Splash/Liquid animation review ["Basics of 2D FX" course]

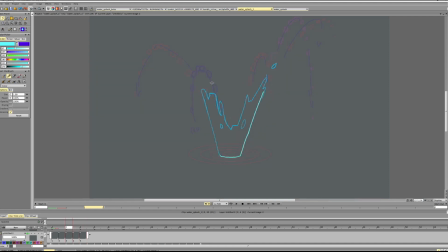(16:39)
okay, and now we have this house breaking up the scene.
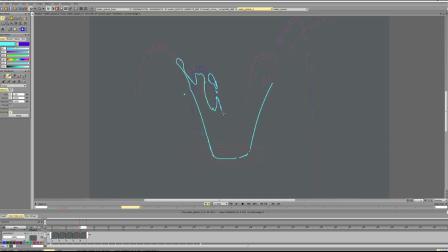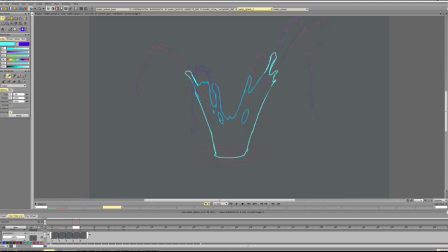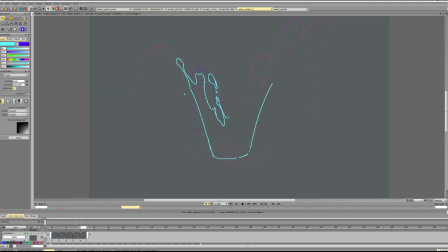Okay, and this edge starts slowing down, slowing down.
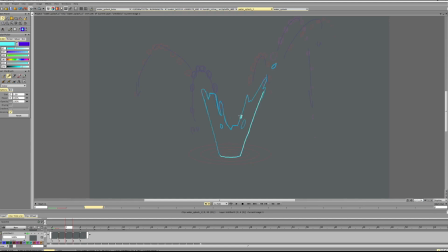(17:46)
And I would suggest, if this is a back edge, it can go like this. If this is a front edge, it would be better to move it to the right since we're expanding from the center. And this makes it feel like it's going into the center, which can happen if it's the back side of the splash.
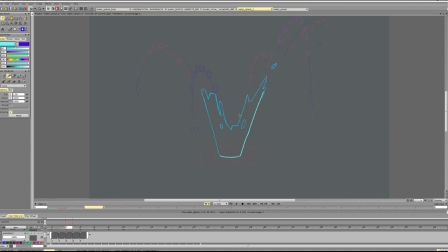(18:03)
But if it's the front side of the splash, it feels a bit weird to move it to the side here. We can solve it by having it more to the left here.
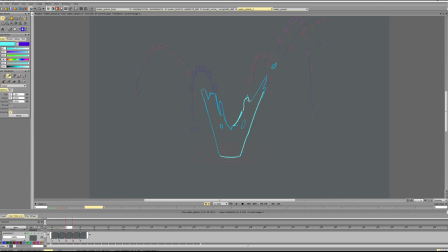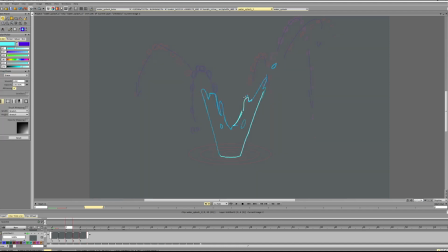Okay. So we're going.
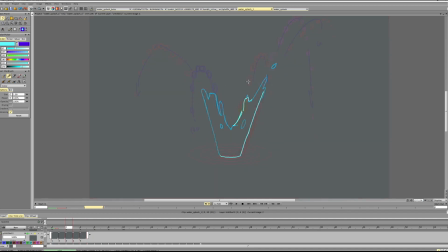Oh, the delay table will help when I don't see anything, but okay.
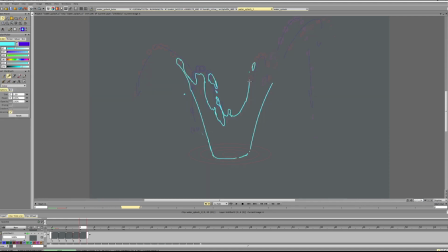(19:13)
Can break up the particle here if we want. Create connection here. Let this thing rise. Let this thing rise.
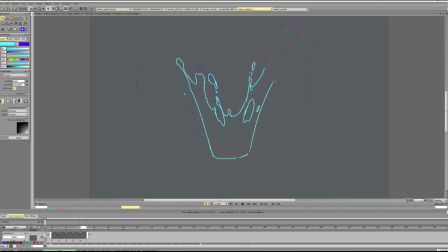(19:31)
Start creating more hooves here. Don't forget about moving this edge as well. It shouldn't be static.
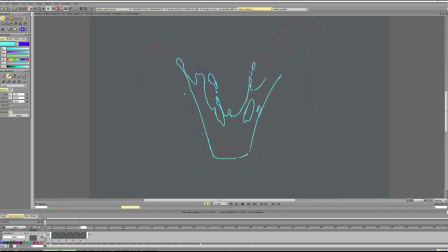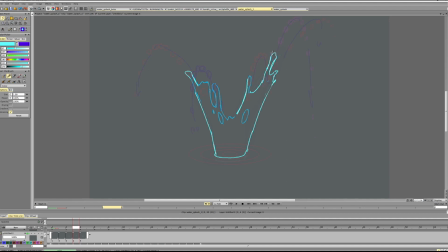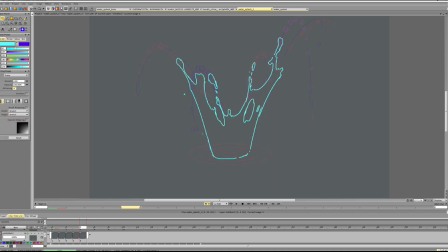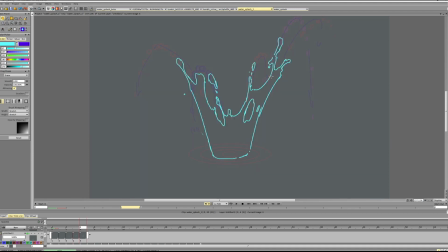Okay, so we've reached this point.
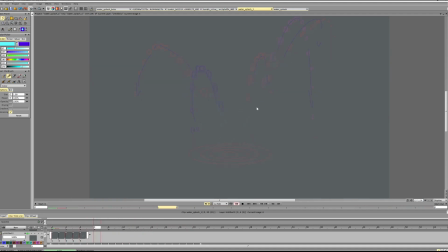Now what happens here?